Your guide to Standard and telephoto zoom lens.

Hello there, welcome to my segment 3 Dirty Slaps.
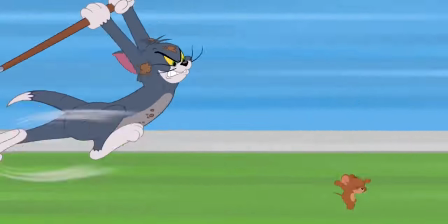Let's talk about standard and telephoto lens.
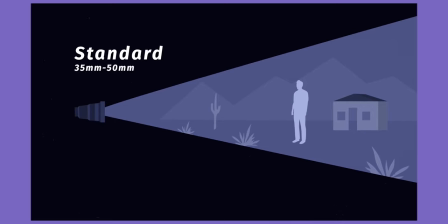0:17 Standard lenses, also called normal lenses, are lenses between 35mm to 50mm.
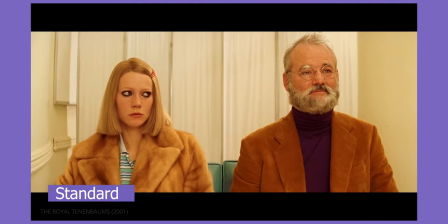0:26 The focal length of a standard lens is mostly similar to how the human eye sees the world.
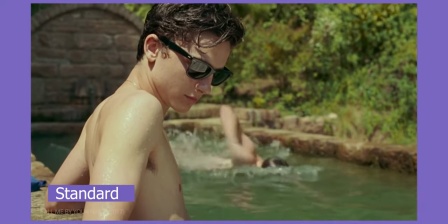0:31 This becomes the ideal choice when cinematographers want a grounded and more natural presentation. The film, Call Me By Your Name, was entirely shot on a 35mm lens for this reason.
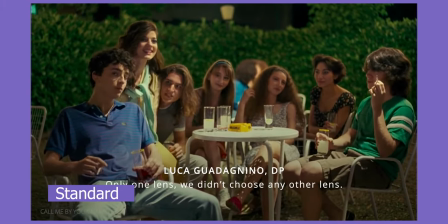0:45 Only one lens, we didn't choose any other lens, we only shoot with 35mm. For me to get a sense of human eye and simplicity,
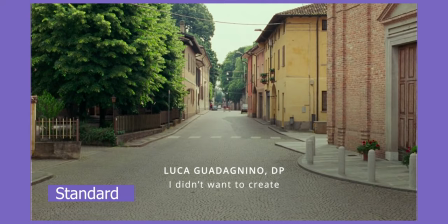0:56 I wanted to be straightforward, I didn't want to create technology between the camera and the performances.
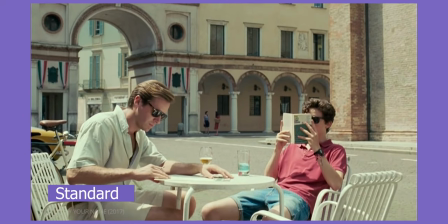1:03 What does one do around here? Wait for the summer to end. Yeah, what do you do in the winter?
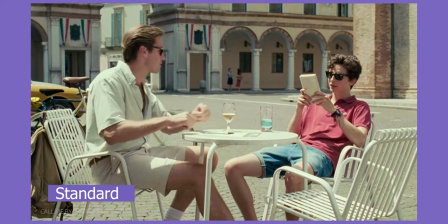1:11 Wait for summer to come?
The general parameters on which the image quality of standard lenses are measured are sharpness, distortion, vignetting, and chromatic aberration. Standard lenses have shown the highest possible quality in all tests compared to other types of lenses. Other advantages are its light weight, sharper and natural images, close focusing on objects and its price point. You can have a very good standard lens at a low cost which is very awesome. Ok moving on let's talk about telephoto lens. A telephoto lens is a lens that appears to magnify distant objects.
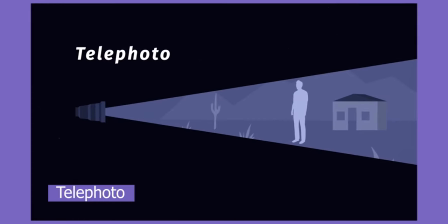1:53 These lenses usually have a focal length of 70mm and up.
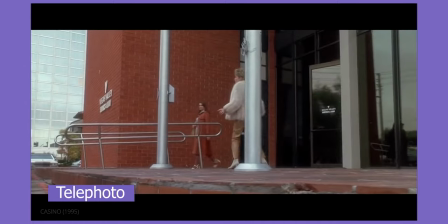1:58 They are often referred to as long lenses.
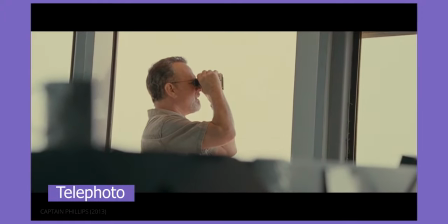2:01 Telephoto lenses are typically used for capturing distant subjects, making us feel as if we are observing a scene from afar. Unlike wide-angle lenses, telephoto lenses also compress space. This is great for isolating a character in a crowd, just as we see in this shot.
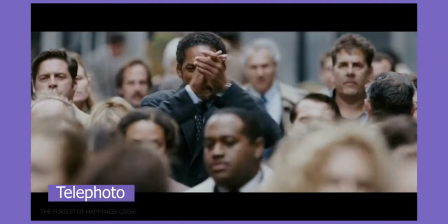The three main advantages of telephoto lenses are its ability to shoot great wildlife, spots and portraits. Let's just say bringing images that are far off closer to you with the sharpest possible detail. Its downside will be its weight, size and not a good lens for night photography since you would need a faster shutter speed. as we all know faster shutter speed equals darker images okay if you loved this video then a sub to the channel will be very much appreciated see you in my next video